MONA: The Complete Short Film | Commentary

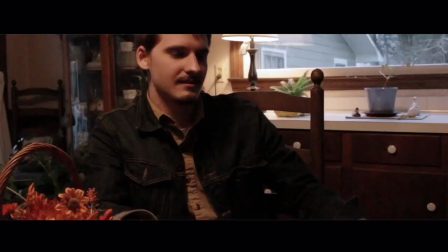[11:21]
came up with too like what if i keep tapping on the glass because i'm nervous and i'm like i like that so we did it and
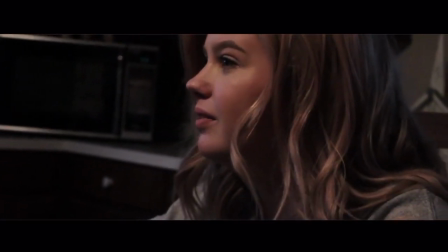[11:27]
i was moving seat from seat during these shots because i I didn't know how to get a very interesting shot from a table,
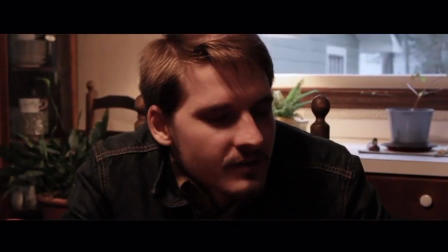[11:34]
just dialogue between two characters without doing one shot, and if you were to do the whole thing in one shot, it just wouldn't work.
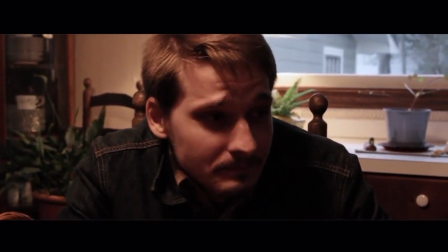[11:40]
So I was like, well, I want to have a few cuts here and there, make it look a little bit different, and I feel like we did a good job of that,
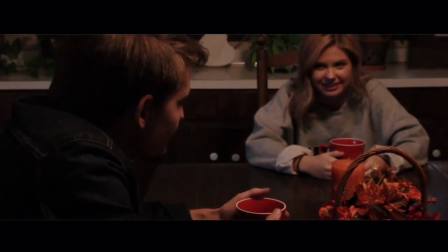[11:45]
but I sometimes wish I could have gone back and maybe fixed it up just a little bit more, but I like what we have.
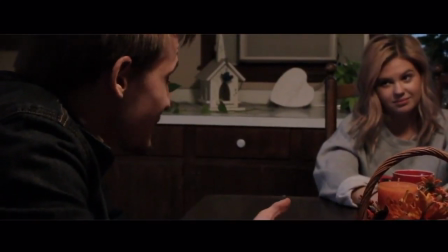[11:51]
I think it turned out pretty good. Conformity is my favorite, if anybody's wondering, well, my personal favorite of the short films are.
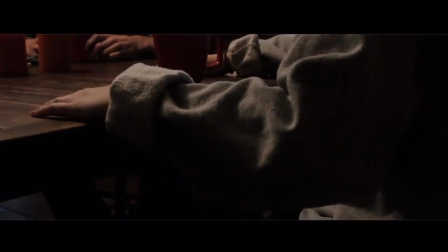[11:59]
So there you go. conformity that's it and now we finally get the thing that's been appearing in all the other two short films
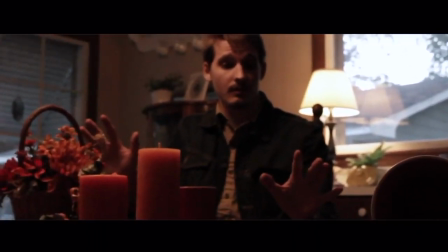[12:08]
uh the rumble her superpower essentially um people have
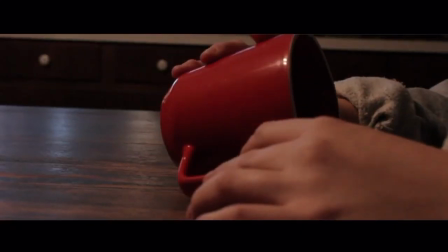[12:12]
asked me what's mona's power was she born with it yes she was born with it in the story that's my idea
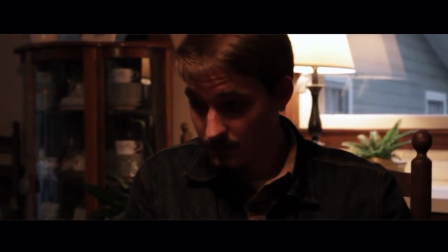[12:17]
um she was born with it in the story and that's kind of her superpower she can make things
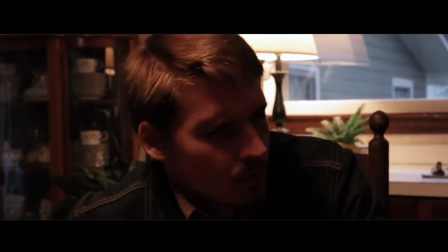[12:21]
rumble and stuff with her hands like she can create earthquakes and i thought about it and i was Like,
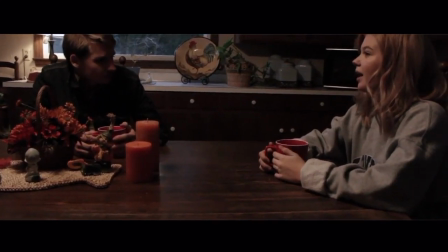[12:26]
you know, I like that for her character because her character is very unstable and doesn't know where she's supposed to be.
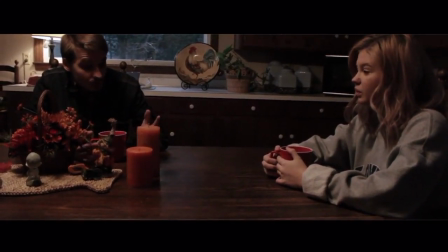[12:32]
She doesn't know whether to trust people, whether to not trust people. And, you know, earthquakes are very, like, shaky and stuff.
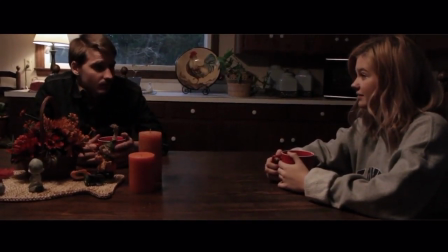[12:39]
And I was like, you know what, I just feel like it'd be right to give her that power. Because one, you don't see that power very often.
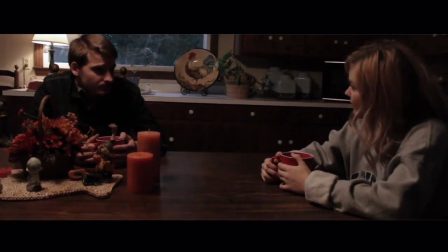[12:45]
And two, it just works well with your character, which is something that I wanted to do.
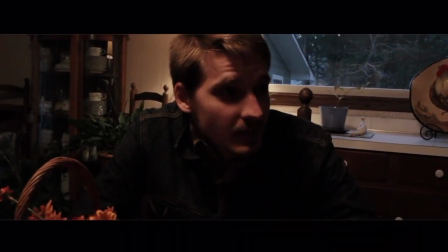[12:54]
And now we kind of have Rachel and Nathan just continuing to talk. there's not much to talk about during the scene it's just
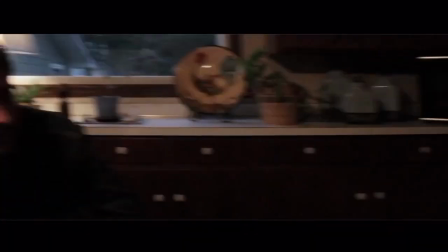[13:00]
dialogue talking about her wanting to get back into the world and she's like do is there a way to do both and he's like well there's only one way to
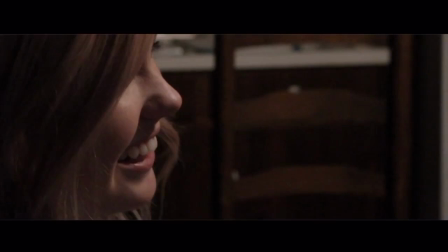[13:06]
find out and that's where our story ends they go on an adventure together and she's gonna hide but kind of conform back into the
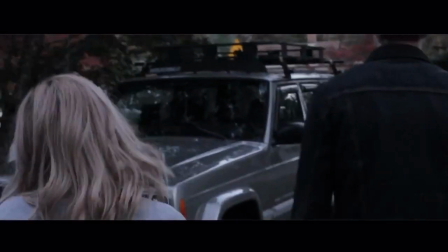[13:13]
world and enter back into society which she's been away from for who knows how long we don't know it's never really explained how long she was at the facility
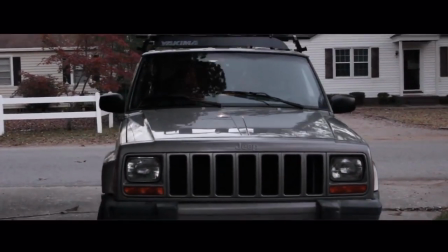[13:21]
with charles's character hector curtis so we don't know but might
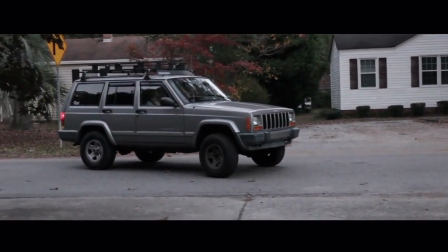[13:27]
be kind of interesting to find out maybe we will one day you know and
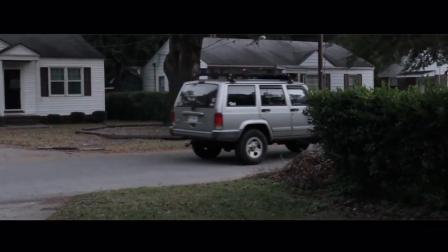[13:32]
my jeep once again man i really love how i gave off certain details about
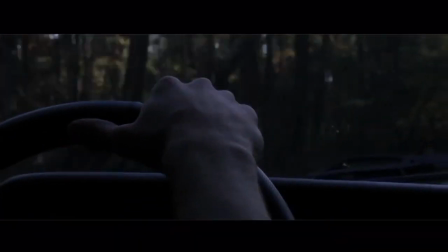[13:37]
my car so if any of you uh frame by frame fans all 285
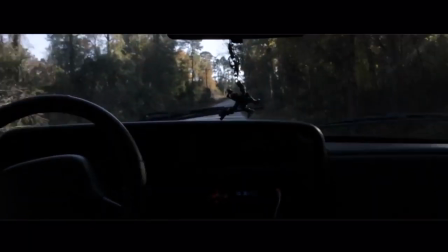[13:43]
of you at the time of this commentary see a great jeep in south carolina look out for me and these shots
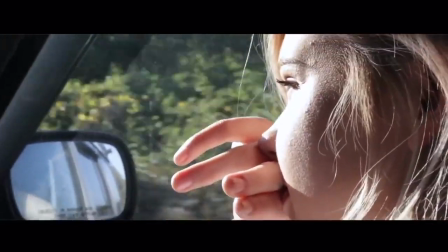[13:50]
were actually whenever we were leaving that road on the countryside i was like hey that's cool and this shot the first time that we see Mona basically is in the dark and
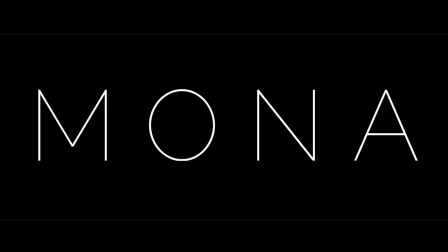[13:57]
afraid the last shot is basically of her in the sunlight and optimistic and now she's hopeful again and that's kind of where we're going to leave her character as of now and here we have all the credits I really want to thank everybody who was involved with this project I can't believe we
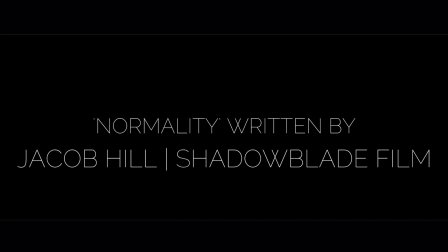[14:11]
hit over 10,000 views on this short film it really blows my mind Jacob Hill did a fantastic job writing Normality he's a really great friend of mine subscribe to shadow blade film production and jacob hill link will be in the description if you don't see it here it will be in the description for the mona black and white edition which came out today and i also want to thank philip langston who really
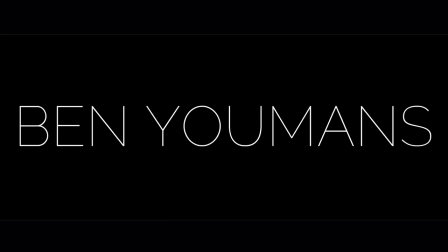[14:35]
did the audio he's a really great friend of mine i've been friends with him since middle school and he's just absolutely awesome he helped me with the audio and i can't thank him enough for that and thanks to rachel and everybody else and ben and josh and charles and meredith and nathan and everybody who helped out with this short film.
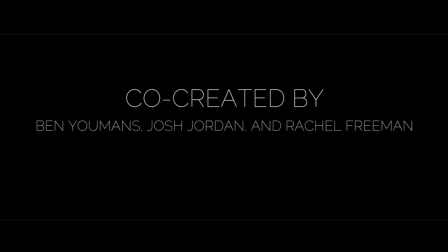[14:51]
It really means the world to me. And thank you guys so much for watching. I really appreciate it. Please like, comment, and subscribe frame by frame. Remember the name. And I'll see you in the next frame by frame film review. Thank you guys so much. You mean the world to me.